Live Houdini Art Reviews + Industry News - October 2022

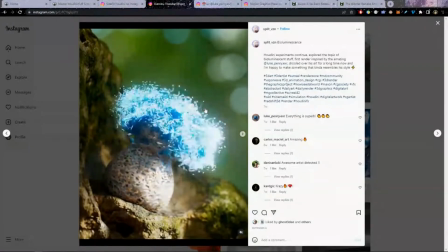We actually see multiple effects. The vellum happens, then we have the strands come out, then we have the crazy zero gravity, and then we have everything light up.
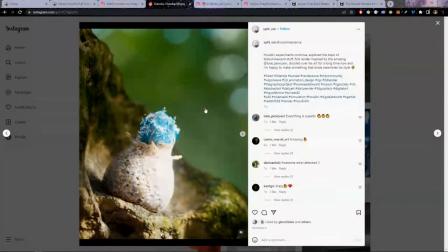And so as you're working on your own simulations,
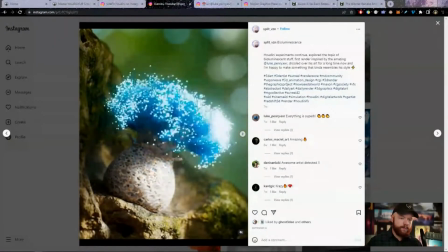my recommendation would be to pay attention to the layering,
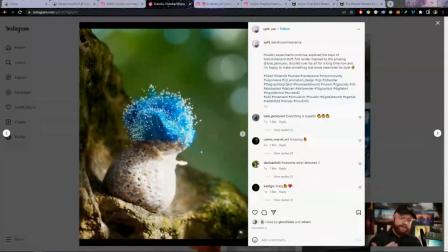to the progression of your effects, and try to make it something that evolves over time like this,
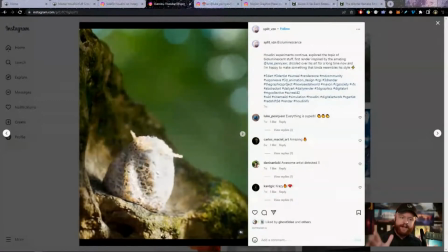because those effects always just draw you in. It always keeps you sucked in when you see effect after effect after effect happen.
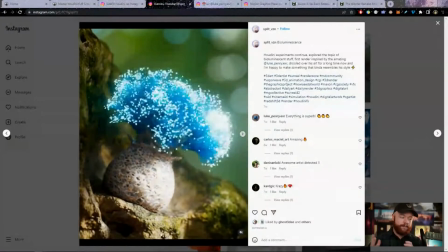And that's really kind of also another aspect that takes somebody's work from junior to a more professional level of quality, in my opinion. Anyway, I've said a lot of kind things. Now let's tear it apart. No, I'm kidding.
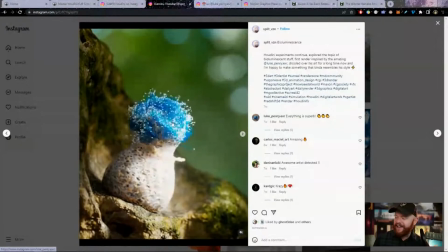Let's offer some constructive critique here and figure out what could be improved.
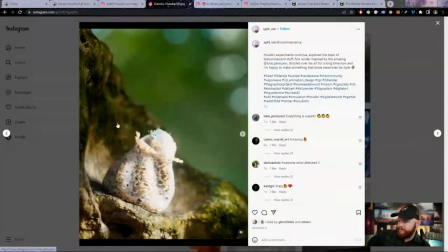So to start things off, what could I be picky about?
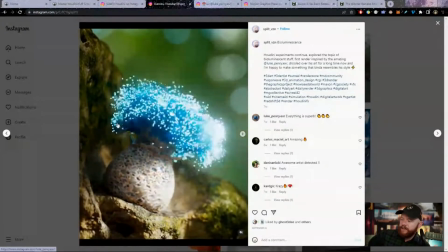Actually, one thing that did stand out to me a little bit was the shading on the strands themselves.
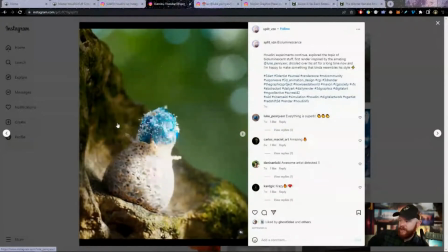It's not bad, but I think it could be, potentially a bit better. especially if we look at the areas in which the strands are supposed to interact with the plant itself.
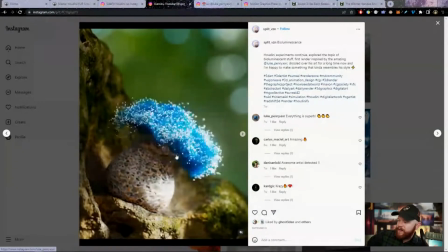We'll notice some interpenetrating geometry a little bit.
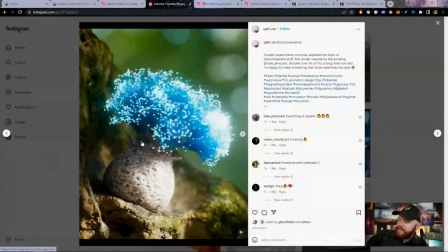We'll notice that it doesn't easily blend into the actual plants.
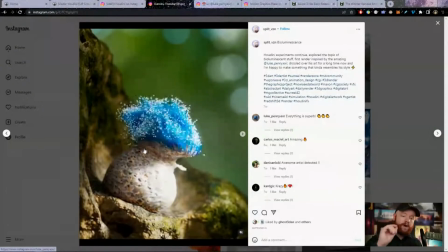So I think if you wanted to take the shading to the next level here,
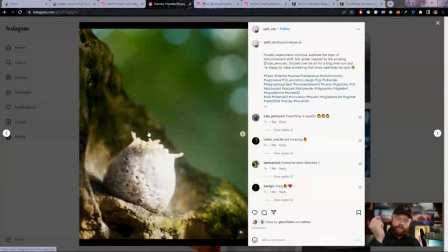a good idea is to maybe take the strand when it's closer to the plant and turn it into more of that shader,
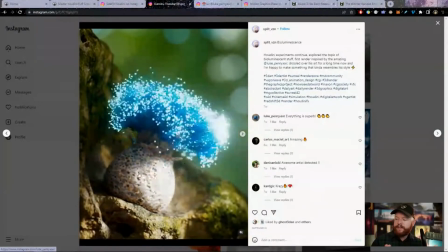more of this like almost like a papery kind of material,
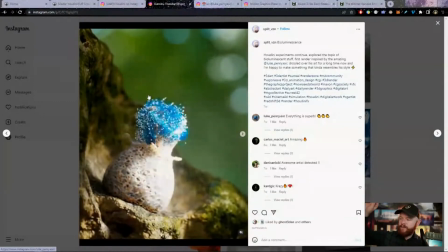and then have it turn into more of the actual blue strands like gradually.
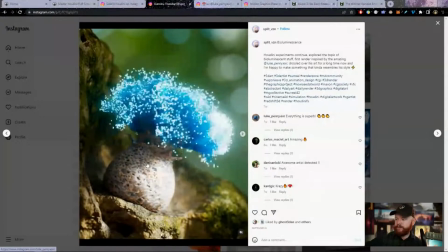So instead of going like pure blue to this like wasp paper stuff,
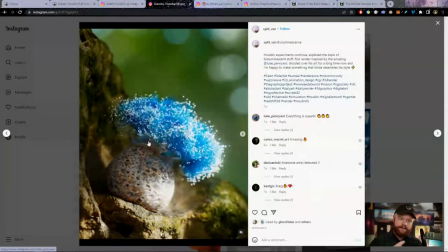you make that like blend in a little bit more. That would definitely, I think, improve this.
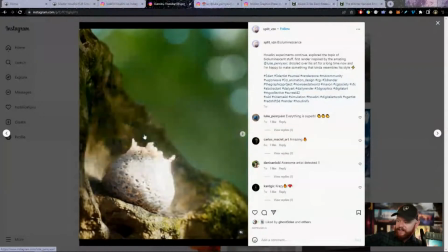And the other thing as well, on just more of a technical note, if we're getting really, really picky here,
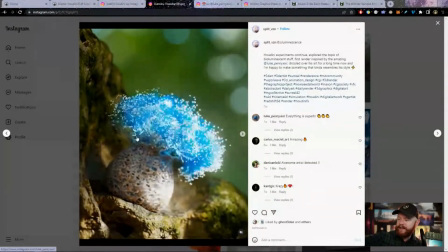is that we do have some strands that kind of find their way away from the mesh at certain points.
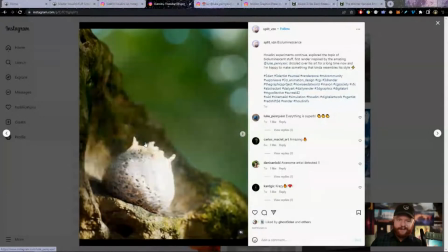It's very subtle, not easily noticed.
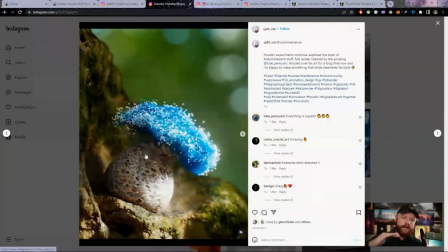This would be, very low on priority in my opinion, but that is there a little bit.
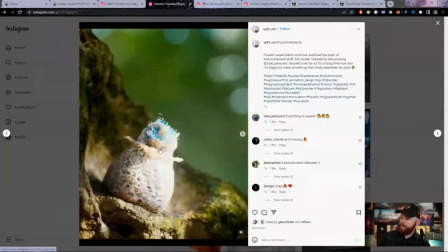And also on the animation, I love the zero gravity, but maybe when it first has that movement,
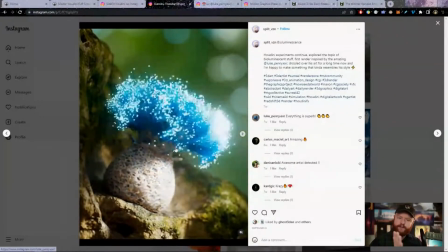we can actually have it be a little bit more responsive when it moves for the first time,
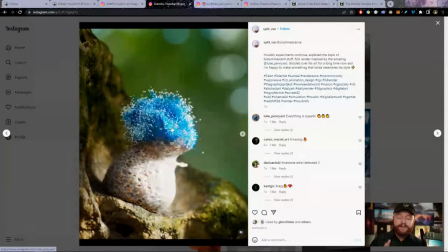and then it becomes zero gravity. So those are a couple changes I personally would make in this situation.
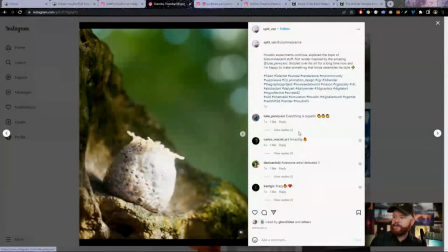But all in all, again, I really love this project. So great job, Split.
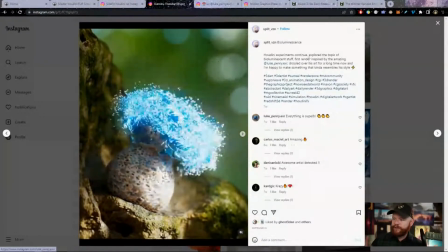And you definitely, I think, captured the essence of what Luke Penry
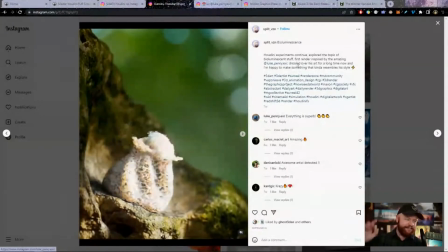does with his stuff here with this project. So great job.
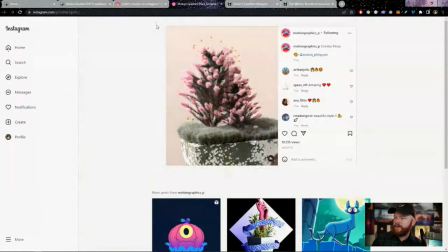Okay, one more thing here, you guys, and that is going to be from Andrea Philippon, I believe. Looks like this might be an L Systems ordeal. Looks like this might be maybe just a good old copy to points situation happening.
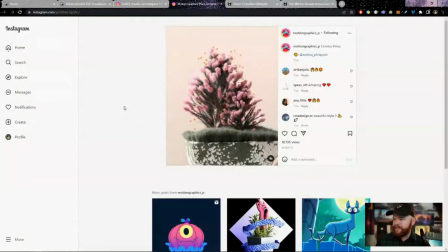I'm not really sure. But this is a cool little pine tree, little pink pine tree going on. I love the fact that it's a pink pine tree, by the way, and that it has these little bulbs that come out.
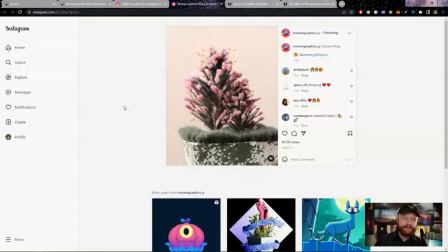It looks like a otherworldly plant life, which I really think is always a fun premise for a project. Now, as far as things to improve, again, I always talk about plain backdrops.
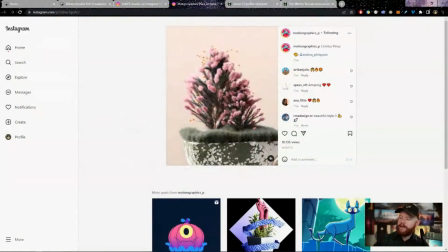I think you should at least have a little bit of texture in the backdrop when you have one there. And also, I'm not the biggest fan of whatever this is. It's like coming out of the stone. And maybe this is part of the artwork. Maybe this is something trying to make a statement of some kind.
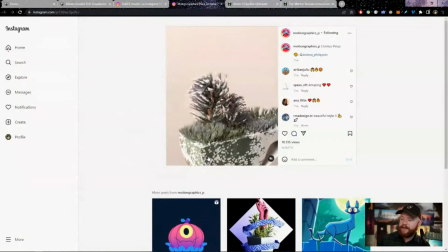Say, plants should come out of concrete and come out of like man-made, creations or something like that. So I don't mean to stomp on the artistic integrity of what you're trying to communicate here, but just in general, as far as the look of it goes, I think it could be improved.
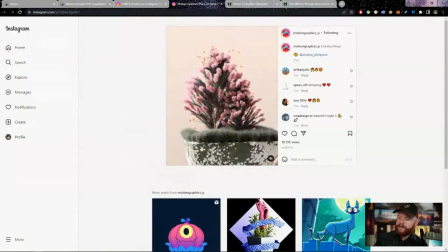And I think maybe one thing that would improve it, again, is just being able to identify what this is down here a little bit better. So if it was me, instead of doing like this abstract shape, I'd maybe have like, if I was doing like concrete or something, I'd have this coming out of like a statue.
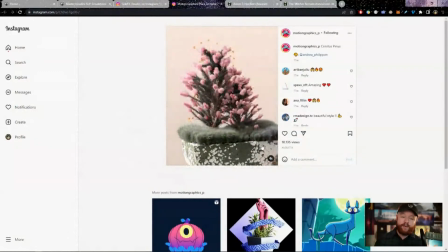And if you had like a hand of a statue that was coming out, like that could be a cool idea, or something again that we can identify a little bit more easily. So I think that would improve it. The other thing as well is just having a bit more variety on these tiny little ground dudes,
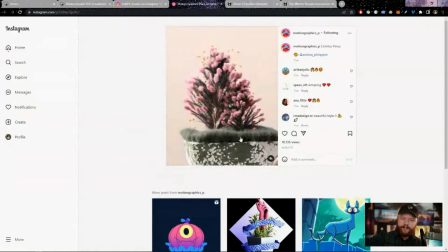both in color, in shape, and rotation. I think it just needs a lot more variety right there. And it kind of takes away from the main attraction right here, which is this guy. I do love how it actually kind of like, continues to warp a little bit here towards the end.
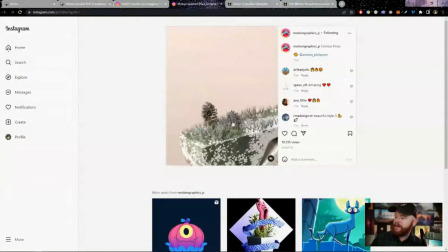It's like even more trippy when that happens. I would make that a bit more subtle.
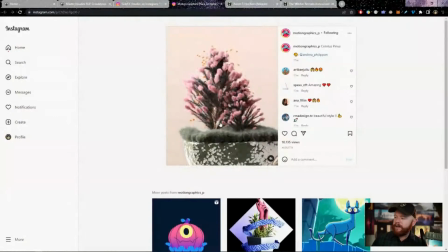And again, I would randomize stuff down here. But as far as the tree itself goes, really, really cool. I love how it unfurls. It kind of unfolds like that. That's also a major plus. So great job on that. And yeah, all in all, I think it's a successful project.
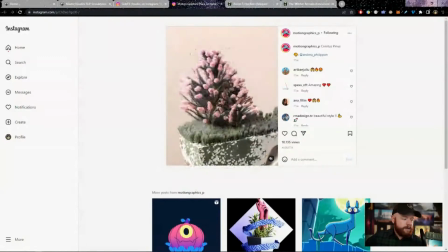So great job, Andrea. Also, I think that's about it, guys.
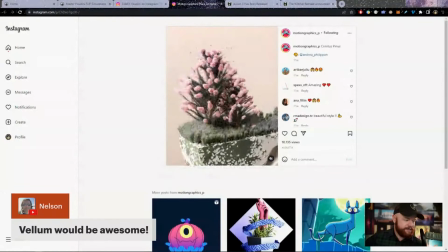And yeah, thanks for commenting here, Nelson. It's good to see you. And yeah, so in the future, what I'll be doing right now, I'm kind of between like doing another flip course with like large bodies of water and getting into vellum. So if you guys are watching here, let me know what you might prefer here in the future. I'm kind of going back and forth on what's coming next. But one thing that is for sure going to happen here in the next week or two is I'll be making some more quick tips as part of the bonus section of Fluids 1. So if you guys are into fluids and you want to check out things like the SOP solver, the vellum fluid solver, the POP fluid node, I'll be getting into all of those different things, talking about the pros and cons. And I plan on half of it being available for free to tease the course. And then the other half is going to be for folks that are part of CG Forge, that have subscribed or bought the course. So again, let me know what you guys would like to see. I hope that these critiques are fun and useful. And yeah, I suppose that's about it for this month's Weekly Wrangle. Thanks again for tuning in. And until next time, I hope you guys have a fantastic day and a fantastic month of November. I'll see you later.